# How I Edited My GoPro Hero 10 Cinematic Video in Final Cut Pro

Some of you guys asked me last week how I edited my GoPro Hero 10 videos, so let's get on the computer and I show you how I did it. So let's start with cutting and pacing. It's very important, it's the most important thing when it comes to editing travel videos in general.
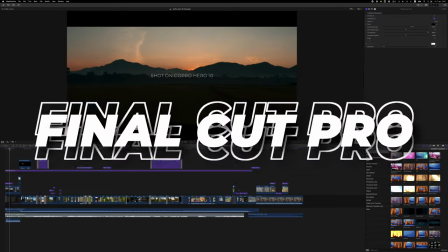[0:12]
As you can see, I edited in Final Cut Pro 10, it's just in my opinion the best video editor out there. And yeah, it costs $300 but you can get a 90-day free trial on the Apple website for it, so you can save $100 every month and at the end of the trial period you have enough money to pay for it.
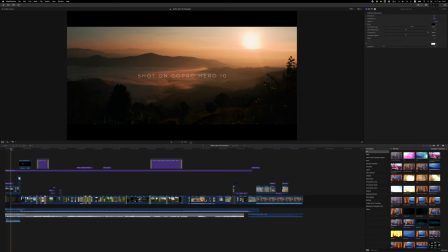[0:29]
But But let's get into the timeline now and as you can see I sorted this video in scenes.
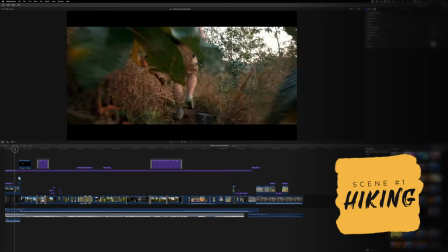[0:33]
It's not that I threw all of the clips randomly together. I start with this hike here for sunrise on top of a mountain.
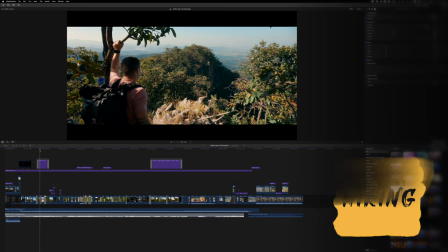[0:40]
It's the first scene and then next scene after that is here some drone shots because it really fits
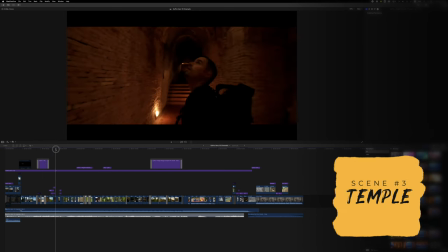[0:46]
the music and then from the drone shots we go into the temple and show some surrounding of the temple as well.
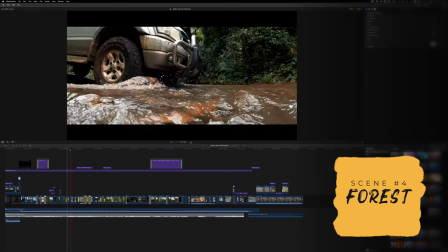[0:52]
And from the temple then I go to the forest area here that's the next scene. from the forest we're exploring in nature a little bit more it's like connected to the forest scene so i try to give my video a structure in the first place instead of putting everything randomly together and what's important here also is that you connect the scenes with each other properly so you can see that here for example at first when i go from
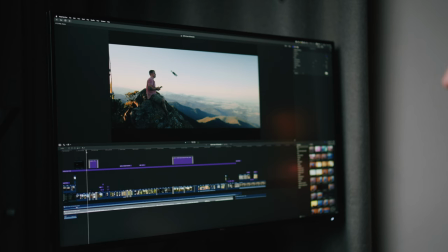[1:16]
the viewpoint sunrise scene here into the drone scene you see a shot of me starting the drone and then we see drone shots that's a nice connection clip to lead from one scene to the other and I kind of do the same thing here with this time-lapse in between so you
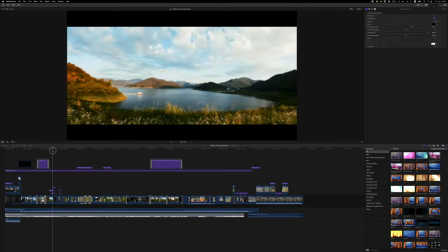[1:32]
see from this drone here you see this transition into the time-lapse and the camera goes back and suddenly into a temple so that I use a time-lapse shot to connect both scenes but what I also sometimes like to do is to connect scenes by similarities so here for example in the
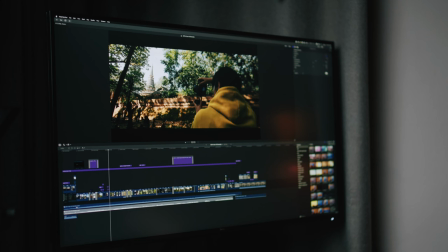[1:47]
transition from the temple to the forest scene you see that we have a shot here where you can see the temple but we also already have lots of trees
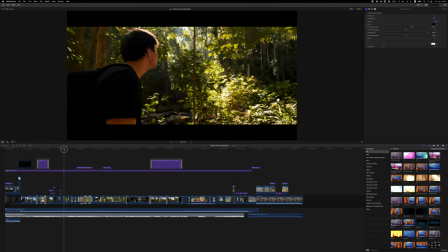[1:55]
in here which looks like a forest. So after that I can perfectly blend in a forest shot and it feels right. So that's very important in the first place to arrange your clips properly but then the next step is of course to cut it to the music.
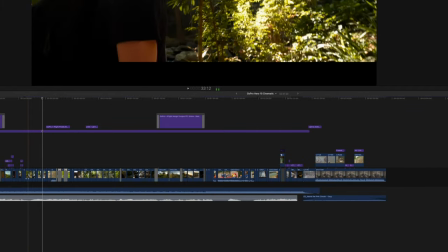[2:10]
You can also see that here in the timeline here the clips are pretty short and here they get a bit longer and when we now look at the music,
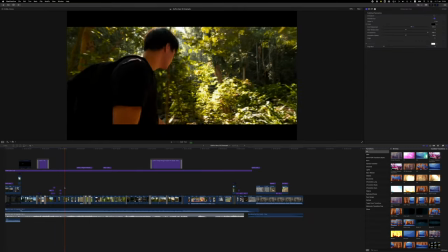[2:17]
listen to the music, there we can definitely see that the music is bit faster so I cut faster there
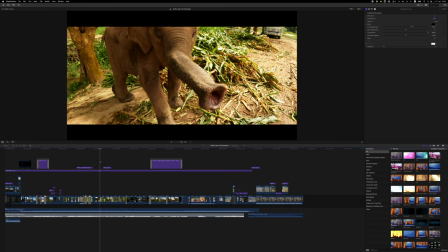[2:28]
but now later here it gets slower there you can see that the clips are a lot longer and therefore it fits better to the music and that's important you want to have some parts in your video that are a bit fast-paced and some parts that are a bit slower but not too slow if you do it too long then it's also boring to watch and also regarding cutting and pacing there is a common technique which is called kill your darlings kill your darlings doesn't mean that you should kill your partner. It means that even if you have shots that you really love, that you absolutely want to have in your video, they don't necessarily fit into the video. And in that case, you should remove them instead of just forcefully keeping them in. And I kind of did that here.
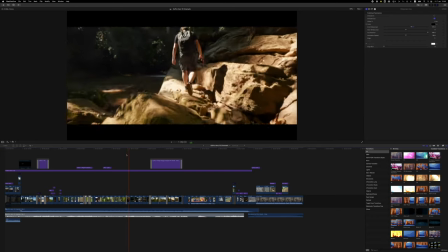[3:13]
We have this shot where I track Daniel with the GoPro, and this is actually a one shot. So I really wanted to have that in there fully to show that you can walk for such long time with the GoPro without getting much
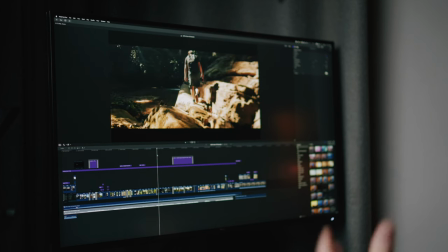[3:25]
jitters there but it didn't fit the music it just was boring to watch it for 15 seconds or so so I had to remove it even if it
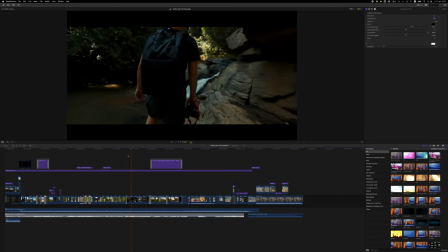[3:33]
felt hard I had to cut it in two clips that we have the first part there then makes a cut and then the second part it's still cool but
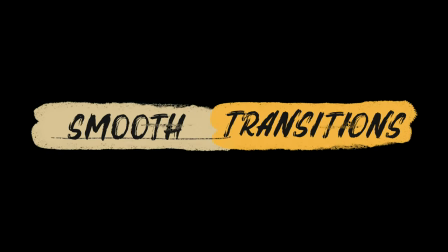[3:40]
I would have loved to have the full clip in there okay let's come to transitions I know you guys love that and here's the
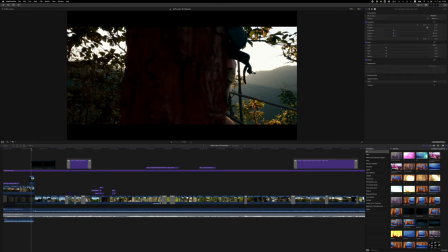[3:47]
first transition of this video or a smooth fancy transition that is the mass transition here with the tree. So in the first shot you see me going up and then the tree transitions into the next shot and doing that takes a lot of time but it's actually not too complicated.
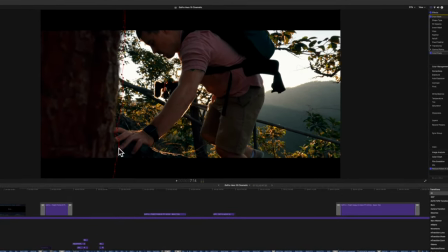[4:01]
In that case here I added a draw mass so I can draw points around that tree and then I have to adjust these points for each frame.